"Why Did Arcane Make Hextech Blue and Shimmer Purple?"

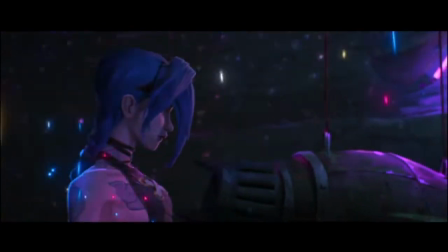One of the big advantages that animation has over live action is the ability to express through color.
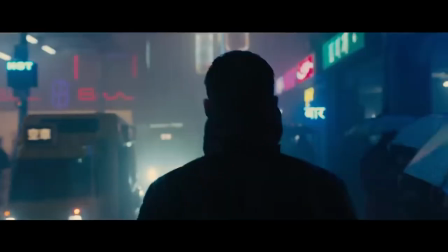Even though live action can simulate this feeling with different kinds of shading and lighting and gradients,
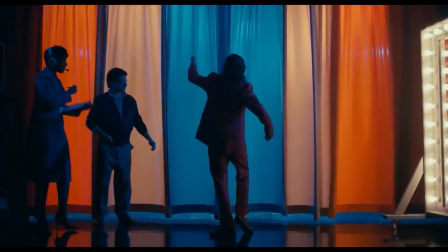ultimately there's only so much that you can do with the natural color palette without resorting to computer
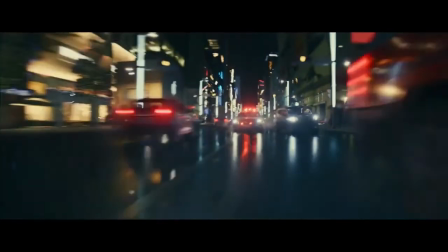generated enhancements that often make live action look a bit cartoony.
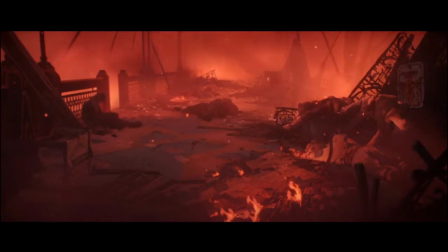Which is why animation has such an advantage because that aesthetic is inherently built in and they can use those vibrant
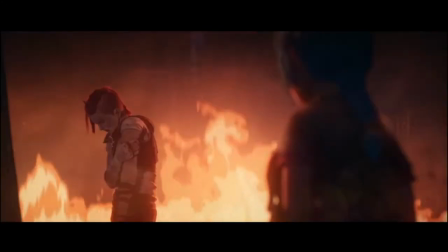bright colors or those understated washed out colors to express emotion and feel in a way that live action often cannot.
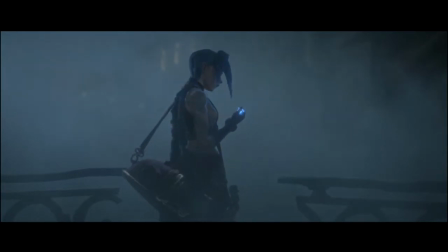Arcane of course does this in a very masterful way in a lot of the scene lighting and contrast and the way that the scenes are shot.
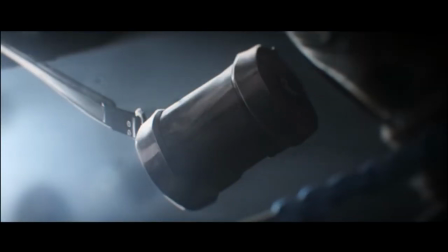I mean just look at this shot and this one. I mean these shots are just gorgeous and they're really only possible through the world of animation.
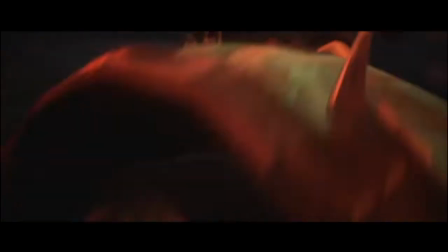and one area that i have not really seen discussed when it comes to praising arcane's animation is how it uses color to express the diversity in
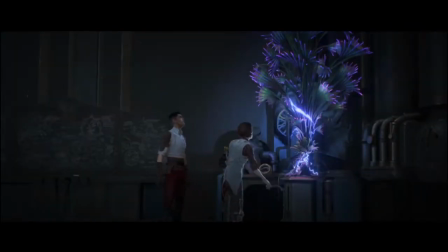technology and how those diversities also express themselves through the dichotomous
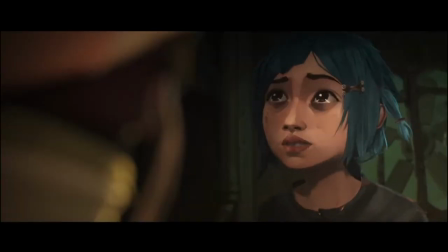societies of zawn and piltover early on in arcane we are introduced to the new groundbreaking technology hextech these are the little
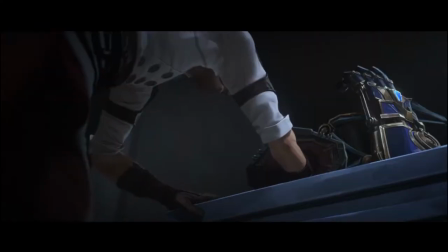blue crystals bounding with energy that jace uses to build his incredibly futuristic weapons and advanced technology in Piltover,
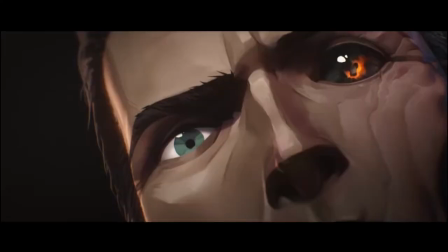but they're also exploited and used by the people of Zond like Jinx,
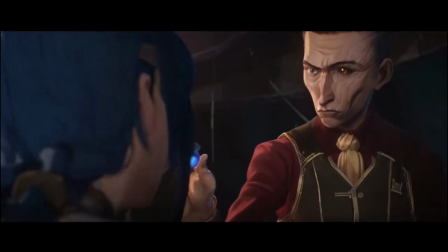who do not fully understand and cannot completely harness that power the way the more skilled scientists in Piltover do.
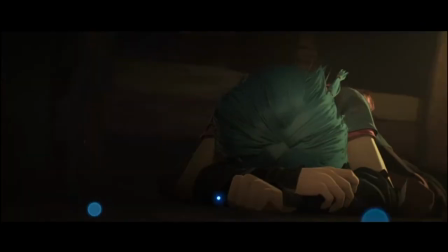Now, what's very interesting about the Hextech power is that it's always coated with tones of blue.
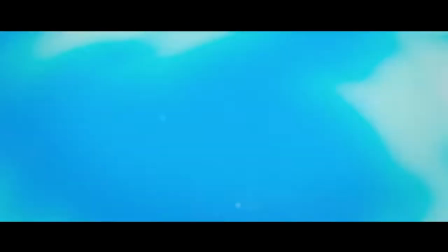The crystals themselves are blue. The radiation of the light the crystals give off is blue.
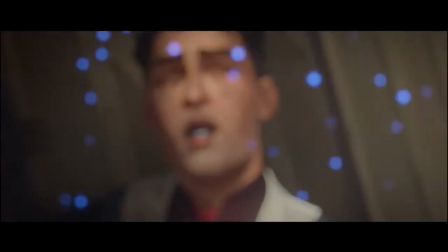The color blue is constantly associated with the Hextech technology, and there's a very good reason for that.
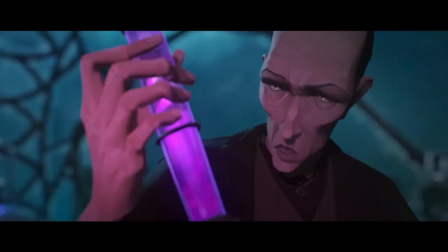You see, we're also introduced to a competing technology that is developed by the people in Zon, namely Singed and Silco, Shimmer.
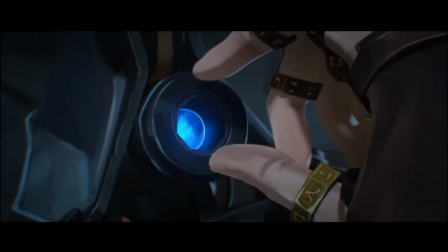And Shimmer is very distinct from Hextech in a bunch of different ways, whereas the Hextech crystals are kind of tidy and compartmentalized.
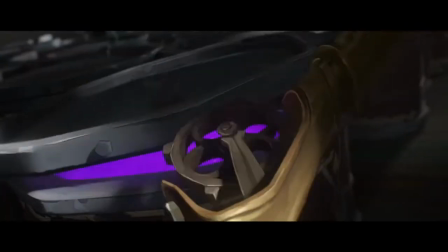The Shimmer is a goop that oozes and spills out of barrels that are haphazardly transported,
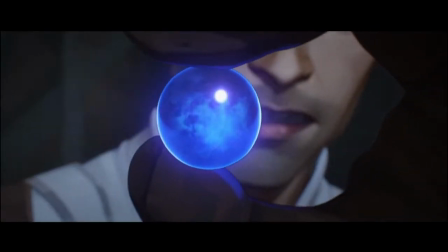whereas the Hextech is already encapsulated in something and can be tightly inserted into new technological marvels the shimmer
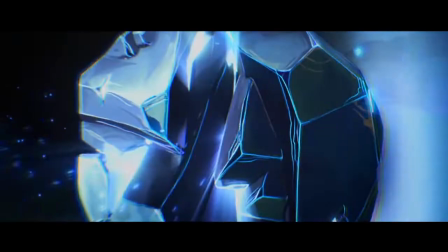has to be injected into people giving them enhanced strength and whereas the hex tech is coated blue with the
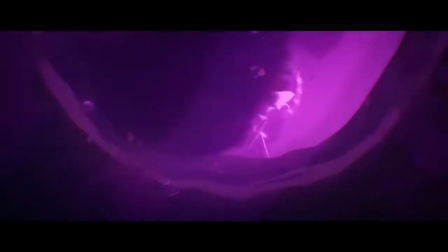radiation the crystals and the light the shimmer is coated purple the actual sludge of shimmer is purple its barrels often give off a purplish glow
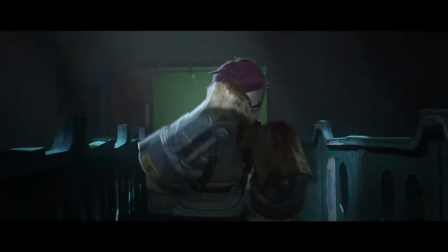when it's injected you see the veins in people turn a shade of purple and once
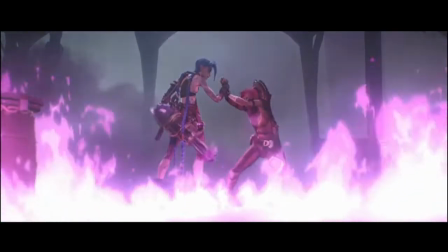again this is very deliberate color coding to make the shimmer the technology
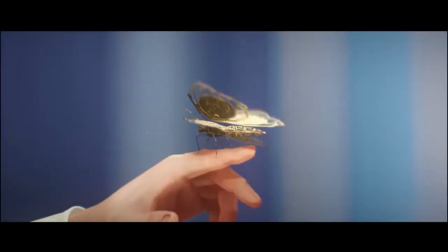of Zaun, purple. You see, we unconsciously recognize color as coding emotion in different ways.
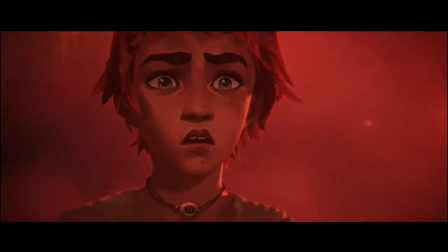You often hear red as coding for anger, or green as coding for calmness, but colors like purple,
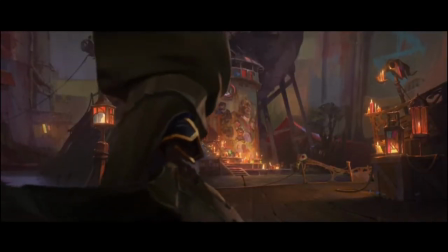orange, blue, and yellow have their own associated feelings and uses within fiction.
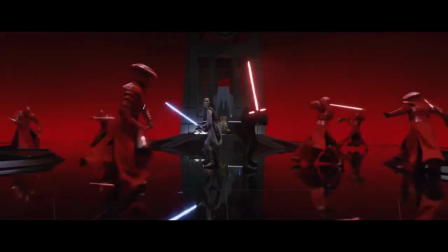You see, when an image or a shot has a lot of red imagery in it, it's meant to make us feel excited and passionate,
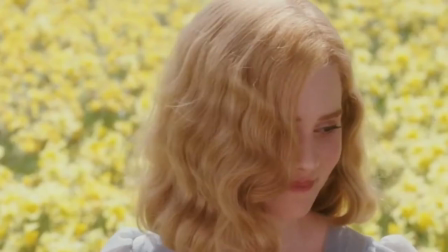whereas if an image has a lot of yellows in it, it's meant to make us feel a lot of warmth and positivity and joy.
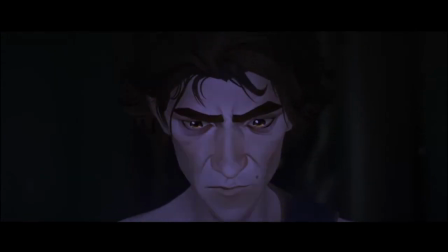And when it comes to colors like blue and purple, they each also have their own unique psychological association.
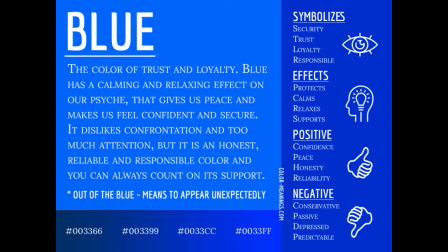Blue is a color that is often associated with confidence, strength, and power. It's a very regal color, and so it is used mostly by very powerful individuals as a show of strength.
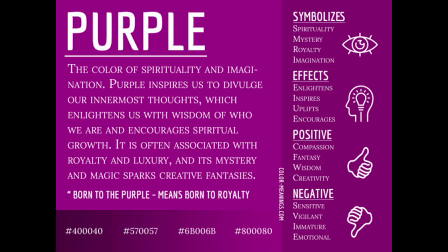On the other hand, purple is a color that is much more fantastical. It's a color that expresses a lot of imagination and mystery. It's a color that isn't seen a whole lot in nature and so it tends to stick out a lot more as being a bit unnatural.
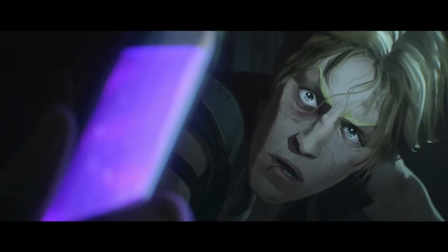So it's very easy to understand why Riot decided to use these two colors to code the technologies of the two different cities.
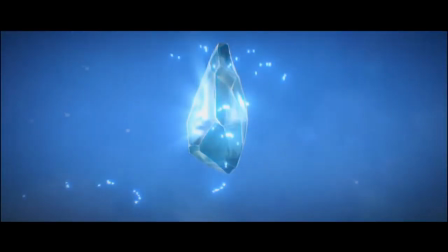The blue goes along with the Hextech which is itself very clean and orderly and
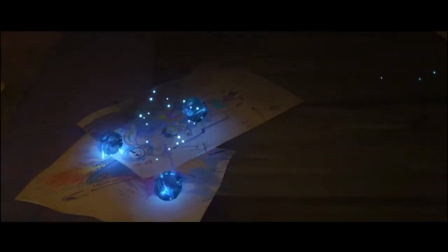neat but it's also full of power and energy which requires strength to control.